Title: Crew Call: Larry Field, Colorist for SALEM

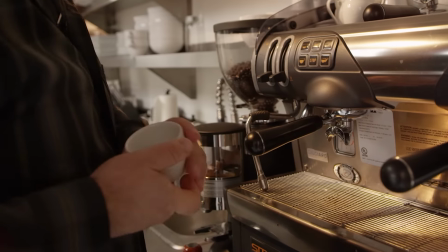Everything that's on television is, in a drama sense, in a single camera sense, is going through color correction.
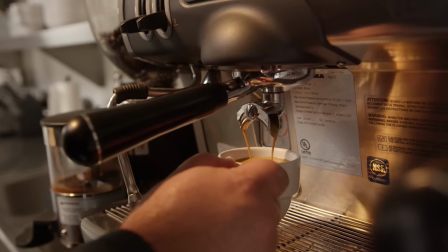And the reason being is we can really embellish what the cinematographer set out to do.
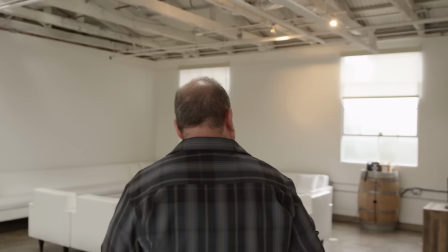Sometimes you go in and do more visual effects work, sometimes you do more fixing work, sometimes you change things completely the way it's shot,
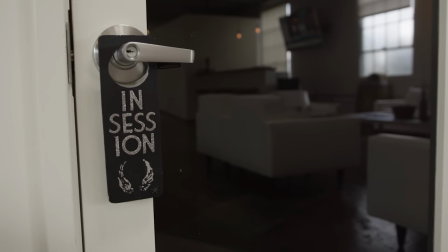but everything that we see on television goes through the process. I'm Larry Field, I'm a colorist, and I work on the show Salem.
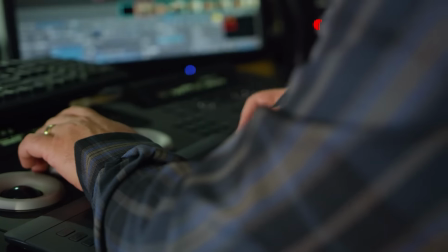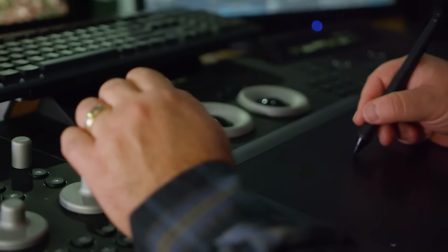Well, the history of color correction would date back to actual color timing of a motion picture film, where they had three printer lights and they would go ahead and color time the image to make a print. Moving forward to where we're at now, we're doing digital color timing, digital or immediate, where whether or not it's film capture or digital capture we are manipulating it to make an end result, to make a print, to make a final master. Fortunately for us these days we have a lot of tools that color timers backed with film did not have. The role has evolved and a lot of color timers have moved into becoming colorists in the digital intermediate world.
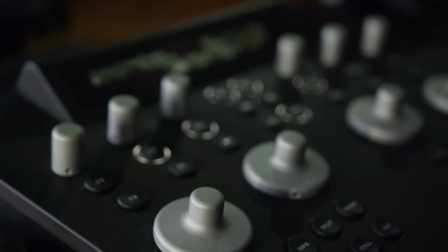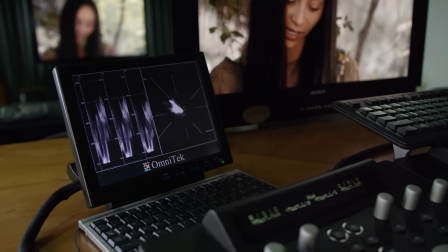I found my way into a very low level position at a post-production facility transferring motion picture negative to videotape.
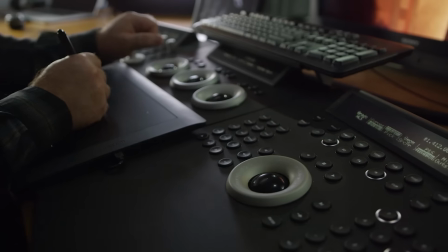That was what a colorist did then. Everything had to do with film. It was film based.
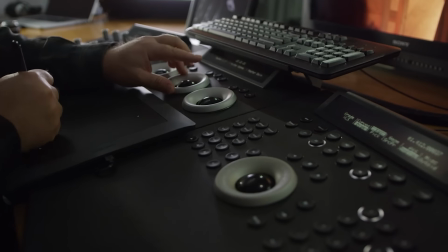So I found myself practicing underneath a really good colorist who showed me what they
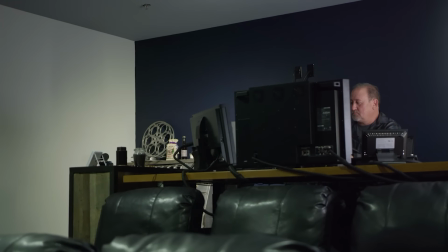were doing and and I helped them out and they helped me out and it was it was a very good start. Motion picture film the way we used it went by the wayside to digital imaging and so we kind of have the same process but we're color correcting files and resulting in files.
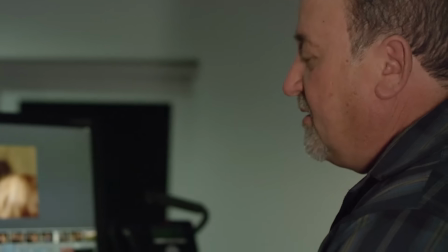Alright, we have this shot here of the close-up of our character in a place where we tonally like it.
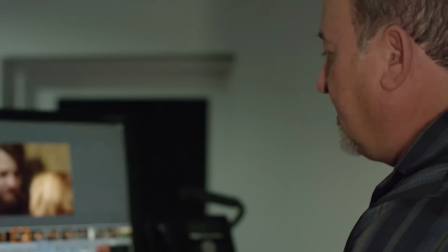I want to kind of have our eye go to the subject here a little bit more without anything else in the frame distracting us,
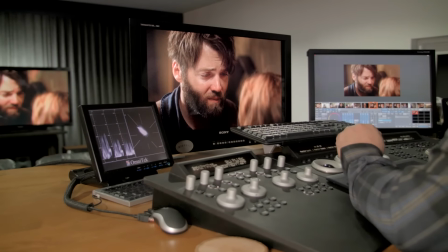so simply drawing a matte here which will show that I've isolated
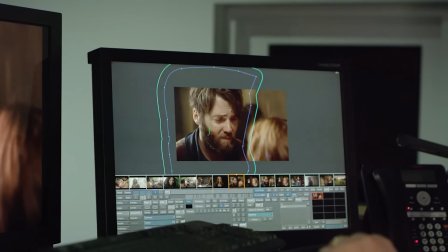the main character here or the character in the frame and brought down the foreground character so our eye goes to him.
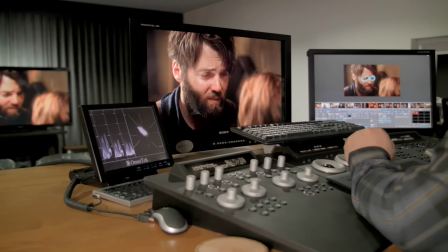Secondly, I thought maybe it was a good idea just to bring out his eyes for the emotion of the scene a little bit more.
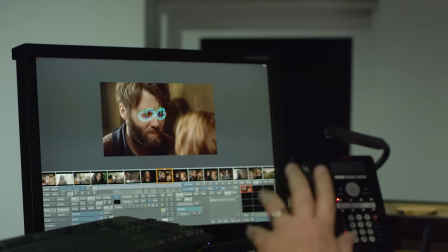You can see them fairly well but just a little bit more just to give a little more life
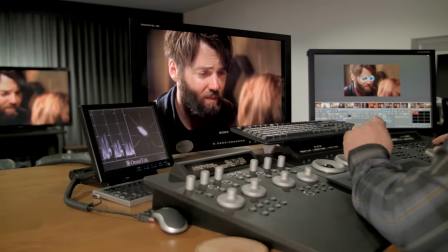to them and then that's tracked in so the audience doesn't even know if we did that.
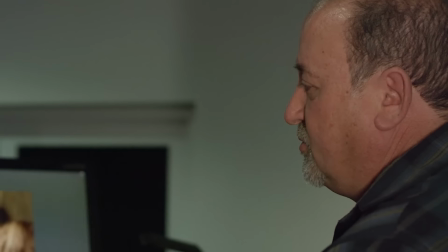But the idea of mats and drawing your attention to where, you know,
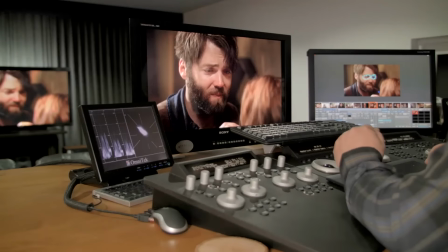the filmmakers want you to see is a big aspect of color correction.
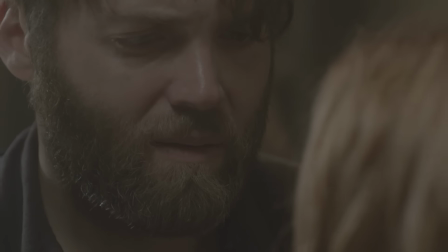Surely that was not an evil act.
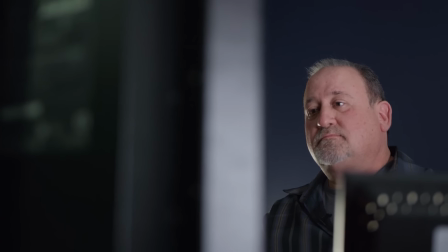It's a really good time for television right now because we're in a moment of change once again.
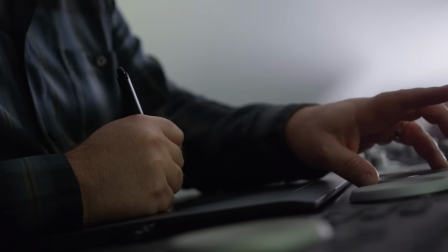We're going from high-definition capture and portrayal to 4K capture and portrayal and even high-dynamic range,
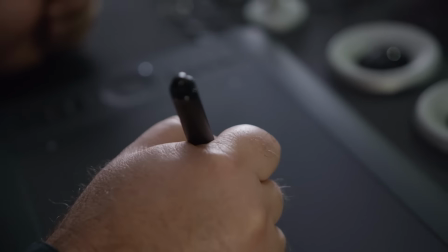which is the next exciting step that we can portray images to the consumer more like your eye sees.
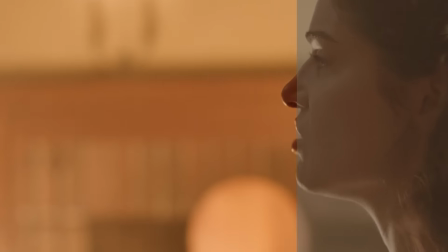As a colorist, we're just here to help the cinematographers, producers, filmmakers portray their image.
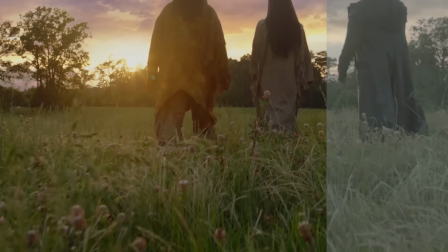We're part of their crew, so we're not here to overshadow or have our look, And that's the most important thing a colorist has to know, is that we are here to help the filmmakers result their product.
I've always been, you know, obsessed with animals.
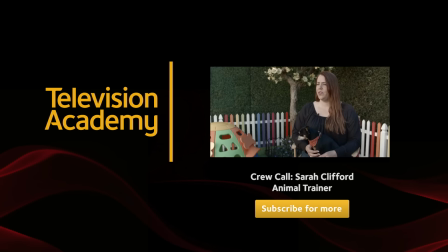I was one of those little girls who had every kind of pet imaginable. I've always kind of wanted to understand how they communicated.
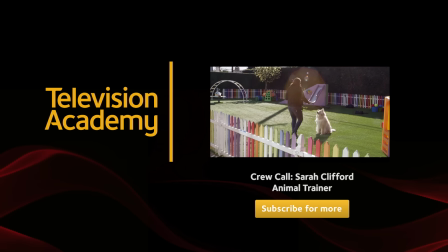That kind of started my, you know, interest in training.